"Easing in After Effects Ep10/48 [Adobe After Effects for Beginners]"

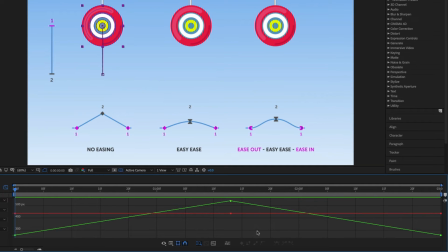500s
Now notice how straight and rigid the line is. We can see that this diagram is matching the one we have under the first yo-yo. Now remember this. So I'll click back on the graph editor button to go back to my layers. So using linear keyframes creates a more direct animated appearance,
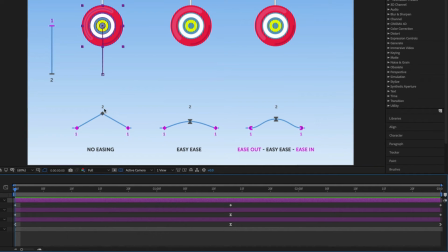518s
where it goes from one point to another with a consistent speed with no smoothness or change in momentum. So this time, if we look at the second yo-yo 2 layer, we can see that the same linear keyframes are applied, but this time the middle keyframe is an hourglass shape. This is an easy ease keyframe.
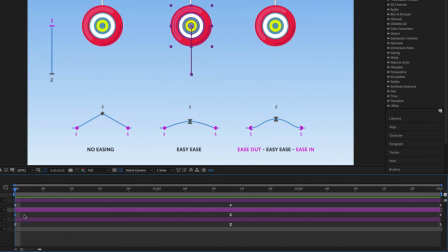537s
Now, if I carefully click on the first keyframe for yo-yo 2, next I will hold shift, then click and drag to select the other 2 keyframes. Upon release, I will select them all and we can see they are highlighted in blue.
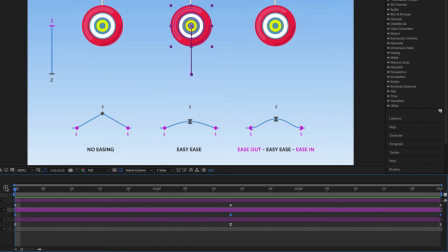551s
Now, if I carefully come over to the left, at the top of the timeline panel, and click the graph editor icon once again, what we are now looking at is the momentum of the yo-yo 2 shape between each keyframe. Notice this time, instead of the rigid line, there is a subtle curve in the middle.
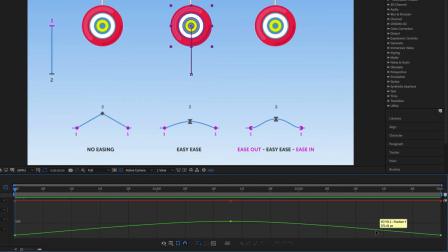567s
Now, we can see that this diagram is matching the one we have under the second yo-yo. So I'll click back on the graph editor button to go back to my layers. So using an easy ease keyframe in the middle creates a smooth swing animation in between the sequence.
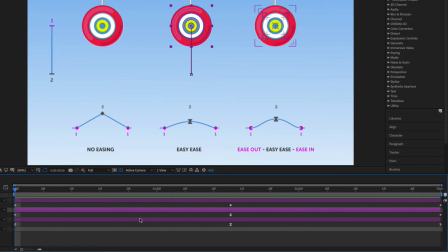584s
So next, let's look at the third yo-yo layer. This time we can see we have something quite different. The first keyframe is an arrow pointing left. This is an ease out keyframe. The second frame is an hourglass, an easy ease keyframe again, And the last keyframe is an arrow pointing right.
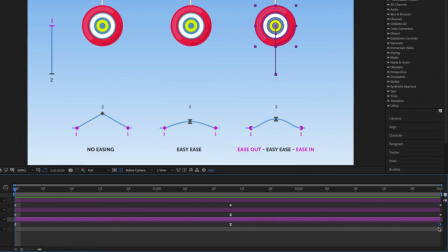603s
This is an ease in keyframe. Now, if I carefully click the first keyframe for Yo-Yo 3, hold Shift and click and drag to select the other two keyframes, upon release, I will select them all, and we can see they're all highlighted in blue.
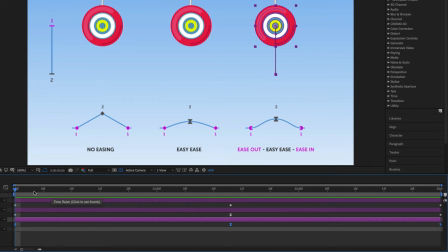617s
Now, if I carefully come over to the left at the top of the timeline panel and click the graph editor icon again, what we are looking at now is the momentum of the Yo-Yo 3 shape between each keyframe. Notice this time we have the same curve at the top, but this time the lines curve more out at the beginning and at the end.
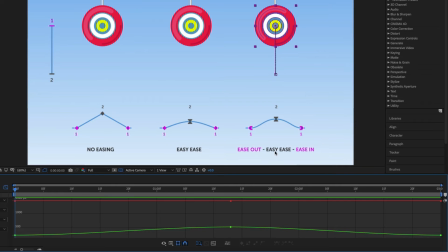637s
So this line is more curvy. Now we can see that this diagram is matching the one we have under the third yo-yo. So I'll click back on the graph editor button to go back to my layers. So using an ease out keyframe at the start, an easy ease keyframe in the middle,
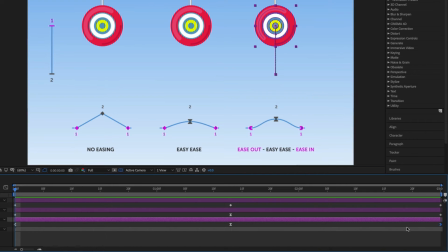653s
and an ease in at the end, we get a really nice smooth animation throughout the sequence. So adding easing changes the momentum of an effect between keyframes.
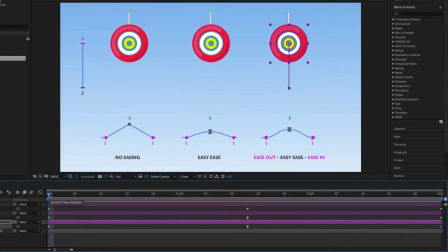664s
This, as a visual effect, adds smoothness to our sequences,
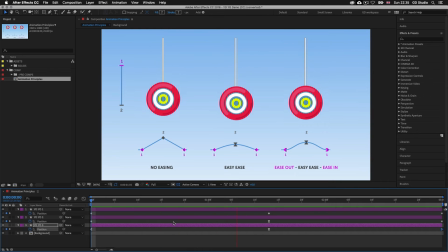668s
and is something you will want to keep in mind and apply to your sequences as you animate and build your video presentations. Now in After Effects, applying easing is easy, so now I'm going to show you how. So to begin, we are going to need the animation project open we created in the previous episode. If you have yours ready, be sure to open it.
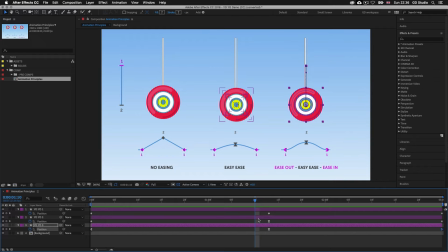688s
Though if you do not, or you're joining the course for the first time, you can get this After Effects project in the downloadable folder to follow along.
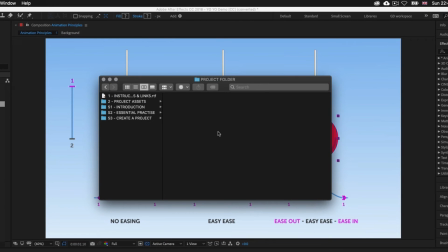696s
With the project folder open, click into the S2 Essential Practice folder, then into the 10th folder, Easing, and open the Easing After Effects file, and you will have the same document I have open here.
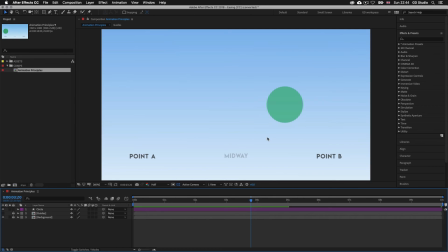708s
So now we are ready to begin. So let's take a quick look at the current animation. So I'll make sure the time indicator is at the start of the timeline, and I'll press spacebar to activate preview. Right now we can see this is a very plain and direct animation, moving from left to right and scaling down quite plainly.
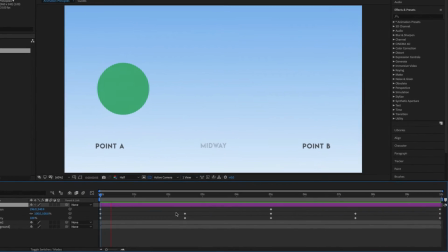727s
Now if we look in the timeline panel, we can see the keyframes for our animation we set earlier.
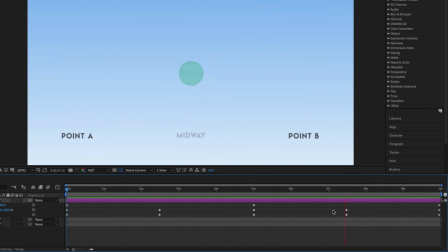732s
Looking at these, we can see they are all diamond shape. These are linear keyframes, which are the basic and plain keyframes which create consistent momentum. Now I want to add some dynamic to the animation. So to begin, I want us to concentrate on the position keyframes.